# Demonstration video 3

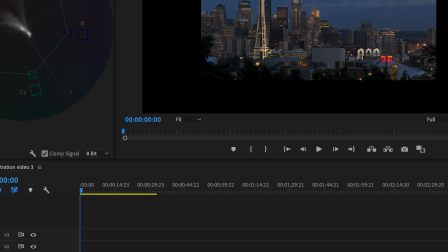245s
As you saw when I played it through, wasn't really anything, it was a little too bright, so a little too dark. So what I'll be doing is I'll be going over, as you see, and I'm moving the temperature up.
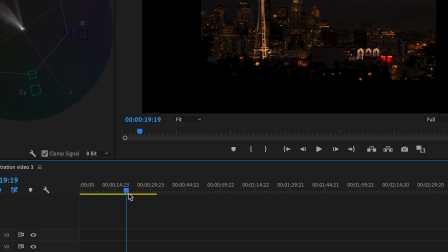258s
And what that does is it's going to take the light and it's just going to make it brighter when it gets to nighttime.
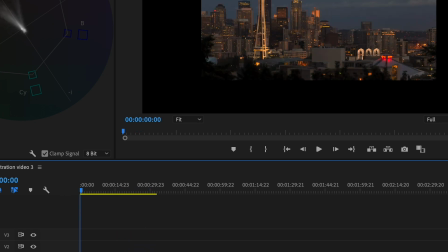265s
And it even makes the sky kind of brighter.
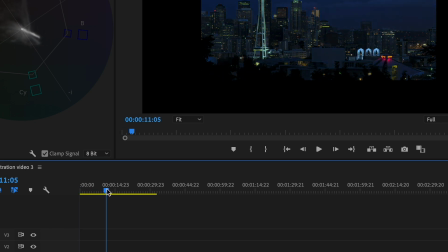267s
As opposed to, say, if I went down the temperature and made it blue, the lights don't really reflect and it doesn't really give it the nighttime kind of feel. Yes, there are still lights and blue, and that's kind of cool, but not as cool as it would be as like the night city just lit up.
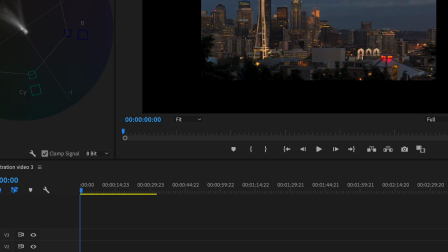283s
So I'll take my marker and go all the way up, not all the way up to 100, because you know you don't have to do that,
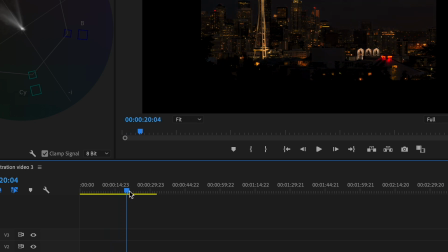291s
but I'm gonna go up in temperature, and just to help make things brighter and make things feel more lively in a city aspect.
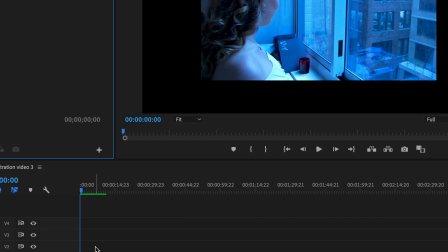300s
So the next thing that we're going to be doing is working with color wheels for the clip color work number 3. Now, you go to your right side and go down to color wheels and match. You'll be greeted with these three things.
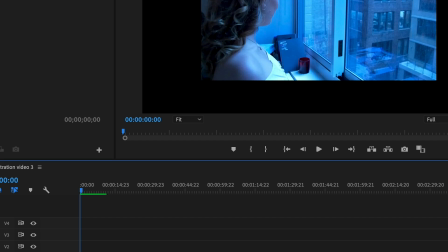321s
Now, what color wheels do is it's kind of the same thing that you get with your basic correction or your curves. It lets you, well, more basic correction than curves really, but it lets you focus on things like highlights and the temperature
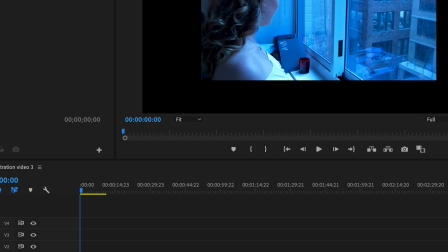339s
and things within the midtones, highlight shadow, things within that line to make the video kind of stand out as much as you want. So what I'm going to be doing is I'm going to take this video that's really blue, and you don't really need it to be this blue.
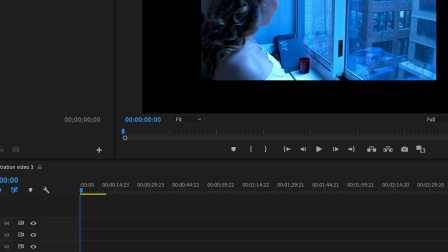359s
I'm going to take this, and I am going to try to make it seem less blue, or just more like regular day or real day. But first, real quick, let me pull up my winter scope again.
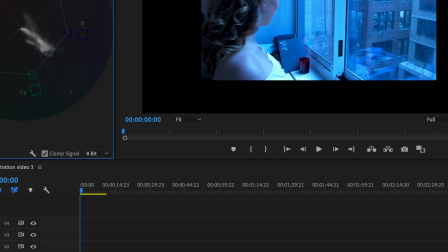377s
But yeah. So what I might do is I might mess with the midtones a bit. Bring it up near. I'm gonna try to make it like a golden color. And as you see with the midtones and with everything,
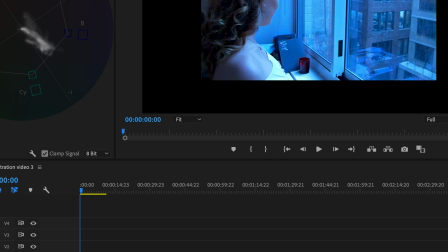394s
as I am moving it, everything shifts on the lunar scope. So everything on the vector scope and on the waves, they're shifting with how I'm affecting this. So I'm going to bring this up and kind of make it more gold.
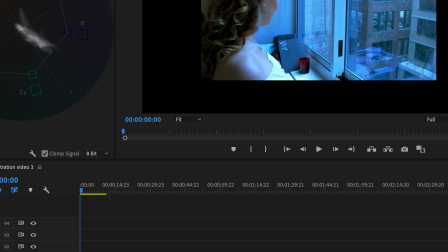411s
And as you can see, as I'm messing with the midtones, the image is changing. So then the highlights, I'll maybe drop it down to a little bit of blue, just to, you know, keep some of the blue in there. And the shadows, I may bring up to red.
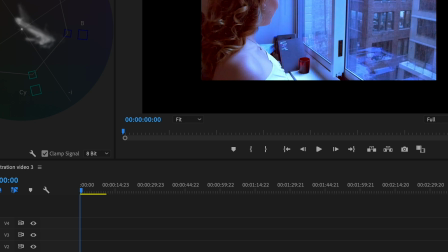427s
And now the video looks less blue and a little bit more normal, as you can see. And you know, or maybe I think I'll switch the shadows with the midtones. So now everything in the midtones is more red, and you can really just do
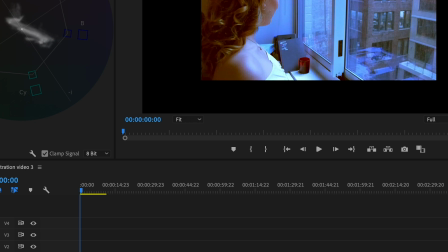448s
whatever you want with these color wheels and expand it however you want. Just to try to, it's just another good way to try to fix the video that you have or fix the clip that you have to make it seem a bit more realistic or match the scene prior.
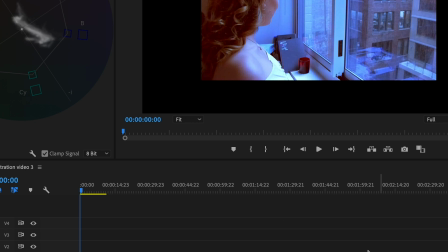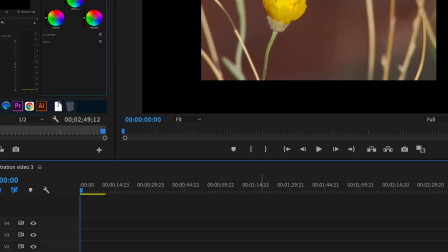472s
For the next clip, we'll actually be working with a effect. This effect essentially is just going to take everything in this, or it's going to let me select the color in this clip, and after I select the color, it's going to turn everything in the background gray and or black and white.